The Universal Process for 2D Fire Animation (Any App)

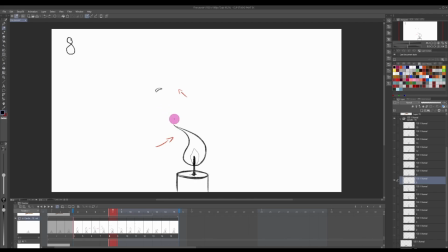16:20 As we push further, we need to create the separation between the fire and this little bit. Yeah, you see how close it was to each other? But once it's been pierced through, the separation becomes greater,
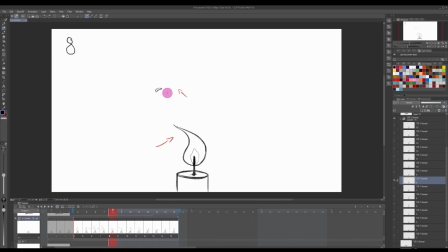16:38 and also this flame with no fuel, it becomes smaller and sort of floats away towards this direction. Now here on the fire front, all I have done here in comparison to before is just making this curve more pronounced.
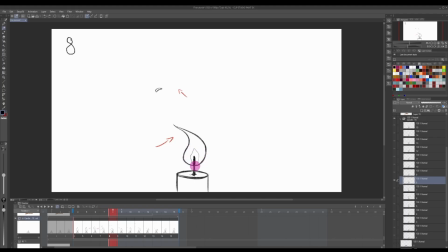16:53 And as I've said to you at the beginning, this rounded shape here kind of remains the same. So technically you could also draw like a circle that you continuously change the tip of to make this a little bit clearer.
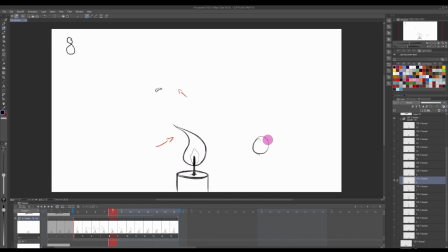17:07 So what I mean is you'd have something like so, and then you change the tip. Sorry, I'm drawing with this Wacom thing, and I'm not very good at it.
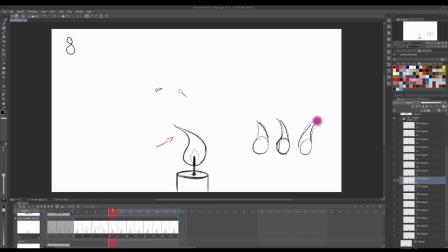17:23 And you can do the same on the other direction, and it just doesn't. Oh, sorry, I'm just not used to drawing on this Wacom tablet. I need my I need my iPad. But anyway, you get the idea, right? So a circle, and then the tip is what really changes.
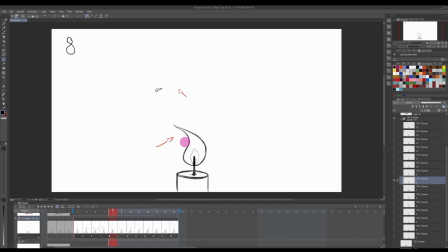17:42 Going back here, so what I'm doing here is pushing this left side, and as we push this side, we also have to curve the other side further. Elongating this here just kind of cases that it was connected, that it's kind of being slightly stretched. It's a little bit delayed in comparison to what's pushing here.
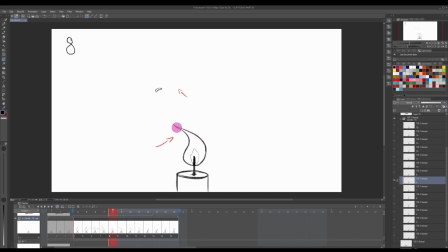18:01 So first is the pushing force, and then the tip follows after. Now we have the same principle, but we have three objects. So from here, the wind was so strong that it pierced through the fire again,
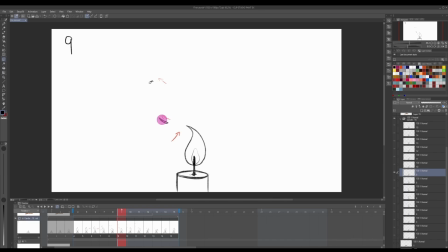18:16 creating another little fire to be loose, a little like spark to get loose. That means that what was holding this tip stretched here is gone.
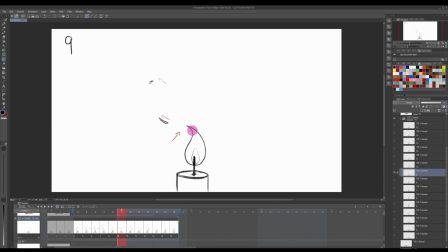18:31 So that's why it's shortened. And the curve that we were creating here is also lesser, because the pressure of the wind is no longer on this. It pierced through the fire here.
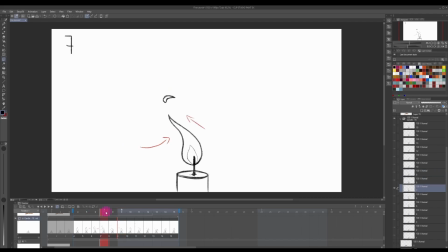18:48 This here, this guy, is still the same guy that we created over here, this in frame 7. It just has been shrinking and moving further away.
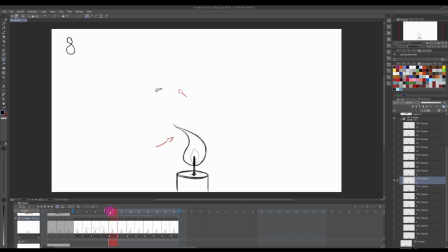19:02 If you just focus on this little blob, you kind of follow the same shape, but just make it a little bit smaller. And then it becomes smaller until in the next frame, it's even smaller, and then it disappears. So whenever you see the X is because I have removed it.
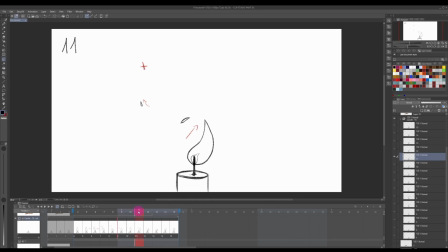19:20 I hope I hope that my icons make sense. So from big to smaller, and it disappears. And also, I hope you notice that it's moving further into the direction that the wind was blowing.
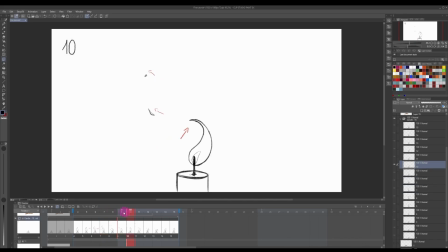19:37 Okay, and now we have a second one that happened here in frame 9. So this guy here. As the fire gets pierced here, we have a new kind of spark that behaves the exact same way.
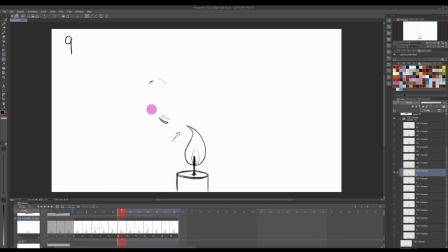19:53 So we know that the wind direction of it is this way. Why is it this way? Because as the wind was being pierced from this side, this kind of sort of like gets pressed away. I don't know why that makes sense to me, but I hope it makes sense to you too.
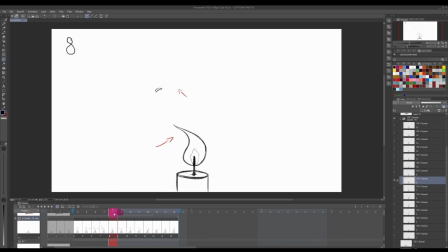20:13 Because the candle came from this direction, right? So you see how it comes from this direction. And as it separates, this no longer has the same momentum to move to the right.
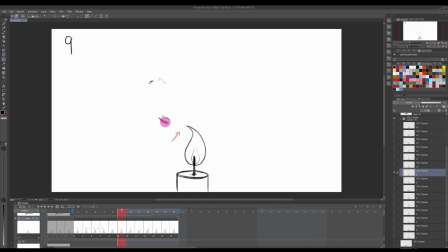20:26 It then stops and sort of moves in the opposite direction almost. This has to do a bit with physics. I forget now what that's called. Is it the law of motion or something, or inertia or something like that?
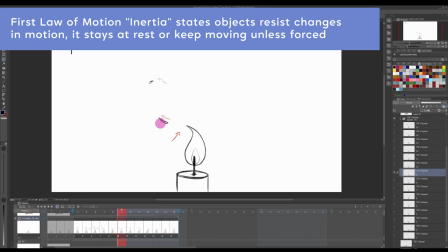20:39 But essentially, that's why it's going slightly this way.
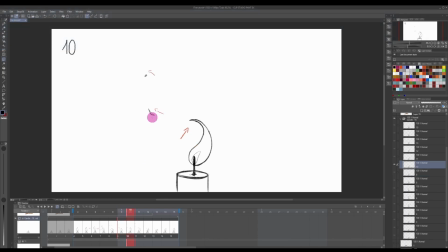20:44 And as we progress, the exact same thing as with this other one happens. So it becomes smaller and just slightly moves further to the left. You can see it there. And it disappears. All right.
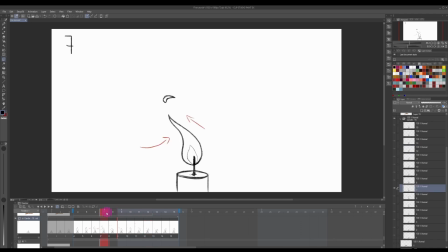21:01 If you need, you can go as well through different passes, because at this point here, we're looking at 1, 2, 3 objects that we're animating and that have slightly different animation needs, if you will.
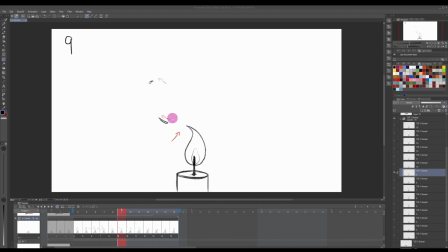21:14 Now let's go back to the main flame. The wind has pierced through here. We have these other 2 guys moving away, which we can ignore for now. The wind still continues from this side, so the curve is becoming defined again,
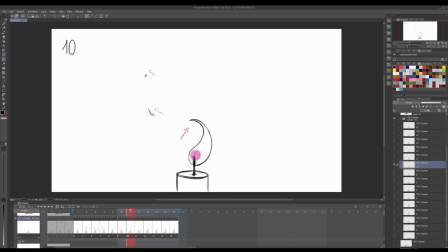21:28 and the fire is getting pushed away, the tip of the fire, right? Like the circle here below remains kind of the same. As the longer, if you kind of start to elongate the fire, the whole body needs to become a little bit thinner, because again, we want to maintain mass.
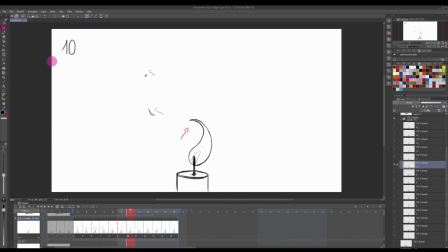21:46 Mass in animation is a super important point, and the reason is it allows the viewer to correlate the 2 different images as being the same object. If they don't maintain the same mass, then it can get a bit confusing to the eye. So if you have a ball, for example, and you wanted it to
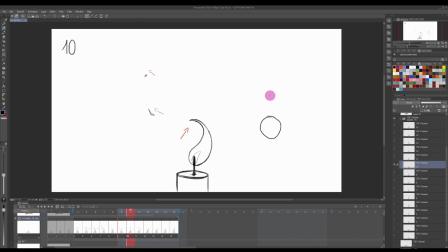22:06 fly, to bounce, you would stretch it. But so like if I were to stretch it like this, essentially the same height, it just doesn't look like the same ball.
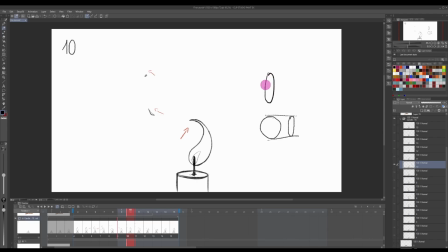22:21 However, this is a lot longer than this. So that's why when we start stretching this here, we also need to thin out the roundness here at the bottom. And so as the fire pushes even further, we have yet another little spark coming off. And this one will follow the exact same method as the other ones.
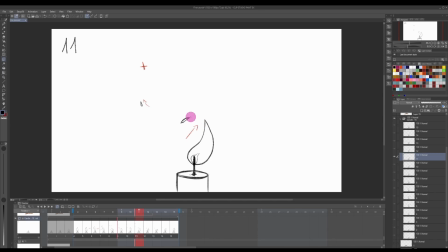22:41 Now in this case, you can maybe notice it that the direction is kind of going downwards, like so. So this one will go slightly downwards and then disappear.
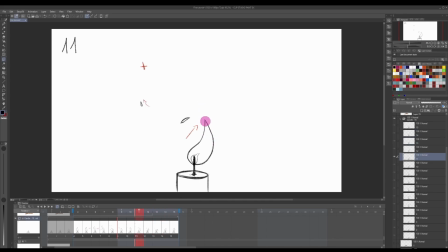22:55 And the flame itself, once it's broken off, it becomes chunkier again because it's no longer being stretched by the wind. As the wind then goes above the flame, it still puts a bit of force at the top here.
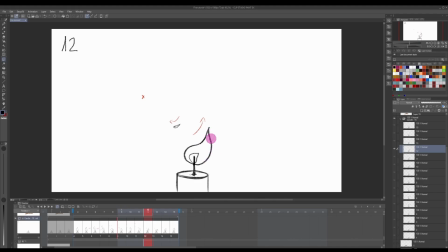23:09 That's why this is still a little bit rounded, and this also follows the same roundness just on the other side. Because I wanted the flame to go back and forth, so we started with the wind coming from the right hand side all the way to being pushed in from the left hand side.
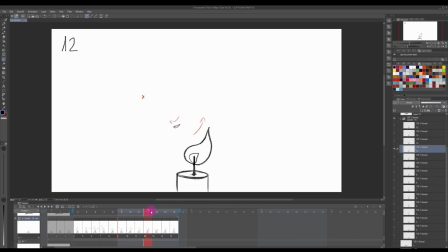23:26 To make the loop more believable, it has to at some point have wind coming from the right hand side, and that's what's happening here. So the wind is coming from down here, and we can see the tip flipping over immediately, getting pressured here in this side, which curves it this way, and the other side just follows.
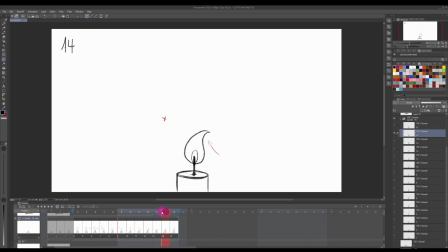23:44 The principle is the same. It gets pushed a bit further. You see how it kind of gets thinned out a little bit as it's being elongated. But now for the final frame. Now, because this is a loop, I need for the last frame to connect with my first frame.
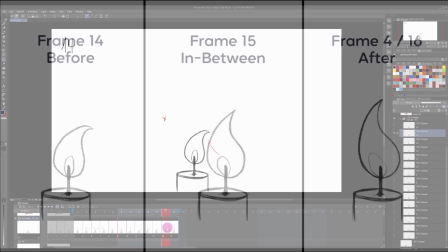23:59 And my first frame is this one. I needed to bridge this frame, 14, with the first frame.
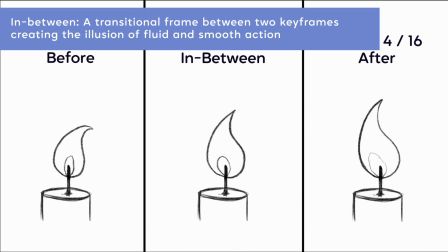24:06 And so you need to create an in-between. An in-between is essentially something halfway between this and this,
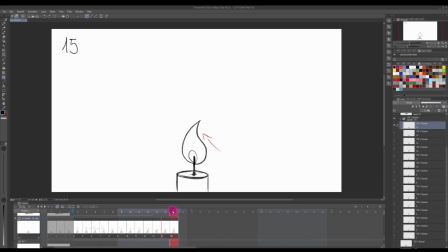24:13 something that connects them so that it doesn't feel like it's jumping too much. So this tip has to become a bit straighter.
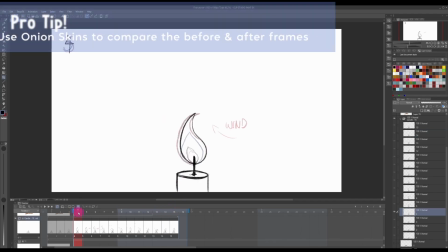24:22 The whole candle is a little bit larger here. What I like to do is grab the first frame and place that as my last frame.
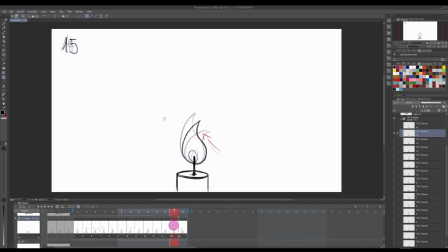24:29 And that way I know exactly what my frame here should be.